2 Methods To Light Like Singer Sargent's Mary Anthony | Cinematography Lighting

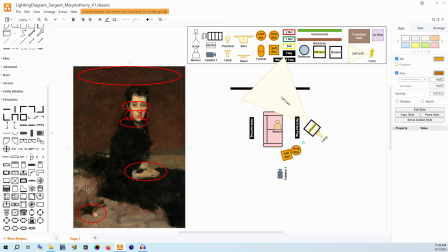I would shoot for a 6x6 if I could. If you could only get away with something smaller, definitely could make it work with like a 4x4. So that's what we have right there, lighting the back wall. Now, I don't really mind that it might be casting onto the couch just a little bit, because we don't even see that behind her.
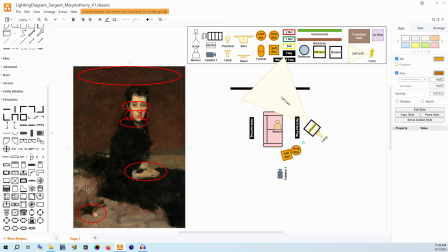We do see the floor, and so we want to make sure that the floor is being lit pretty evenly as well. And from where the light path would be, I think it would be. But from here, if you have a big piece of diffusion, it probably is going to cast on her.
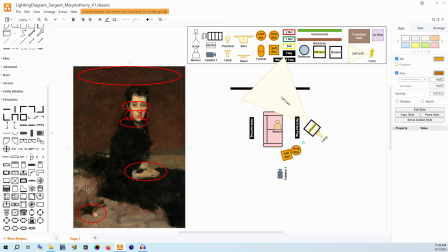So I'm going to say we need to use a 4x4, a floppy, or a wag flag, something of the sort, to block off the side right here, so that we don't end up having the light falling on our subject as well. We want that top light to be the primary source.
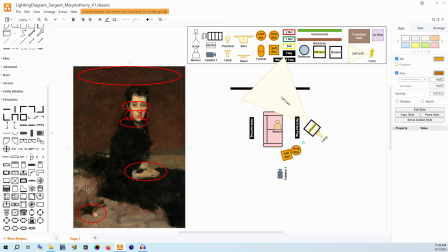Now, this could also be a good way to make sure that we do retain that little bit of shape on the side of the face, where it is black, where it is having a little bit of that shadow coming in.
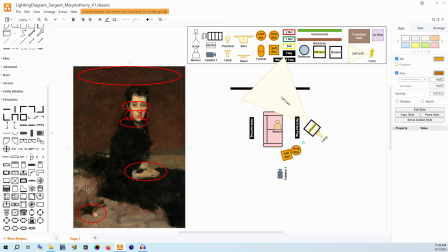We could actually kind of sandwich her between two of these large black flags, just to pull a little bit of the light out of the sides of the face and out of the sides of those cheekbones, while also blocking that diffused light from landing on her as well.
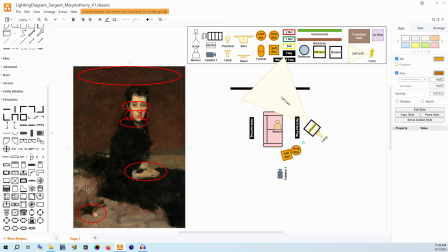So something important to note though, is that that shadow is kind of filled out. It is light. It's not an incredibly high contrast shadow. So we might be looking at more of a diffused light.
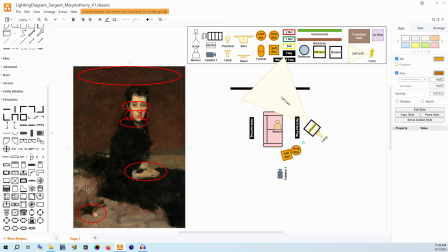even though it is relatively hard, but the whole image has a soft quality to it. So if we want to go on kind of a middle route and have a softbox that is not a incredibly soft, incredibly large softbox, but just soft enough to
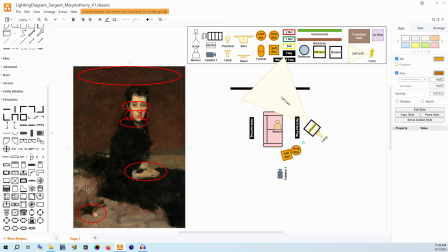give a kind of elegance to the light while also still having those shadows, I think that would be a good option. So I'm just gonna say softbox, and we're gonna bring that in. And we don't have 3 dimensions here, as you probably have noticed.
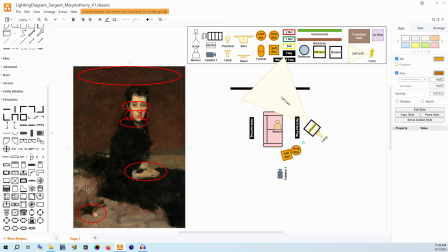So this is going to be at a 45-degree angle, top down. You probably could mount this to an overhead light bar, to a grid, especially if you're in a studio, or you could use a tall light stand because you want to avoid getting it in the camera shot. So you'll have to play with that a little bit.
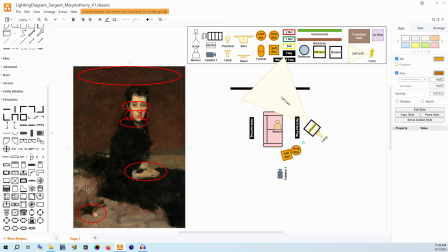But I'm gonna put the camera back here a little bit so that way we can say that this might be a 50mm lens or so, something to give a little bit of compression. It could probably be towards a 70, but you know, we want something that has a little bit of compression to it.
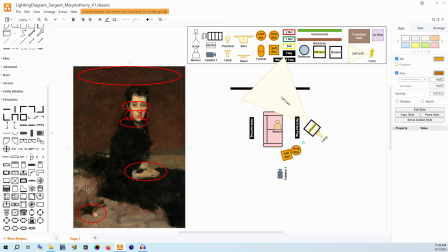It's not wide, it's in that normal to low telephoto range. And I think that having the camera in this position would give us that type of look. So we have that softbox casting down on her.
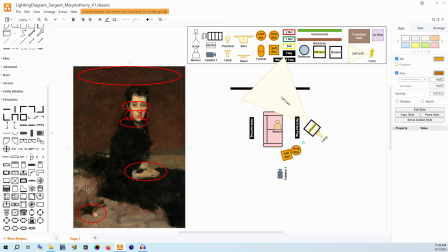So then we do have the idea that we need light falling on this part of the couch as well, and that shadow is not fully filled in via contrast. So we're gonna take an octabox or a space light and put that just next to it,
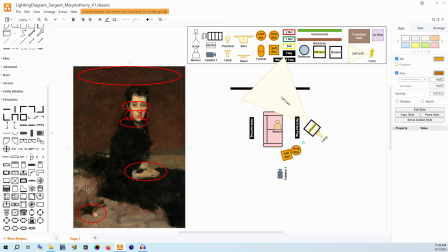so that way we make sure that we get enough exposure on the couch and to fill that shadow in just a little bit by creating that omnidirectional soft light.
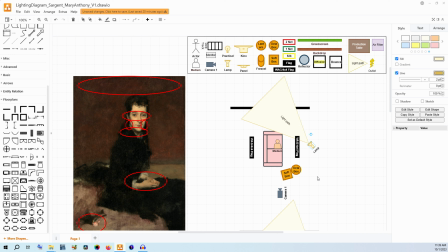There's no shape to it, and that will make sure that we have enough exposure as we adjust it, but also not overpower the shaping of the softbox in terms of both softness, but not being too soft to not create the shadow look.
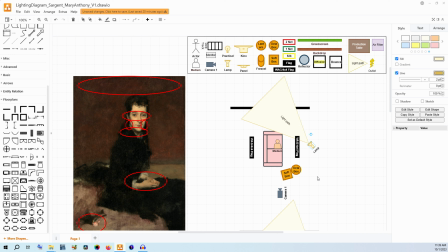The combination of those two should give you enough exposure on her overall. And then the background, once again, is going to be entirely lit by that diffusion sheet. So that is the way I would do this in terms of a more professional setup.
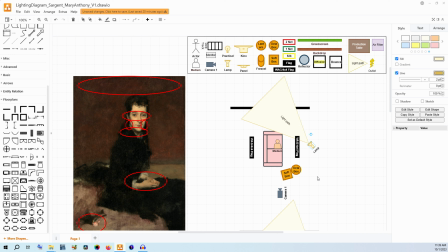Now, if you want to create this for even less money, let's talk about that.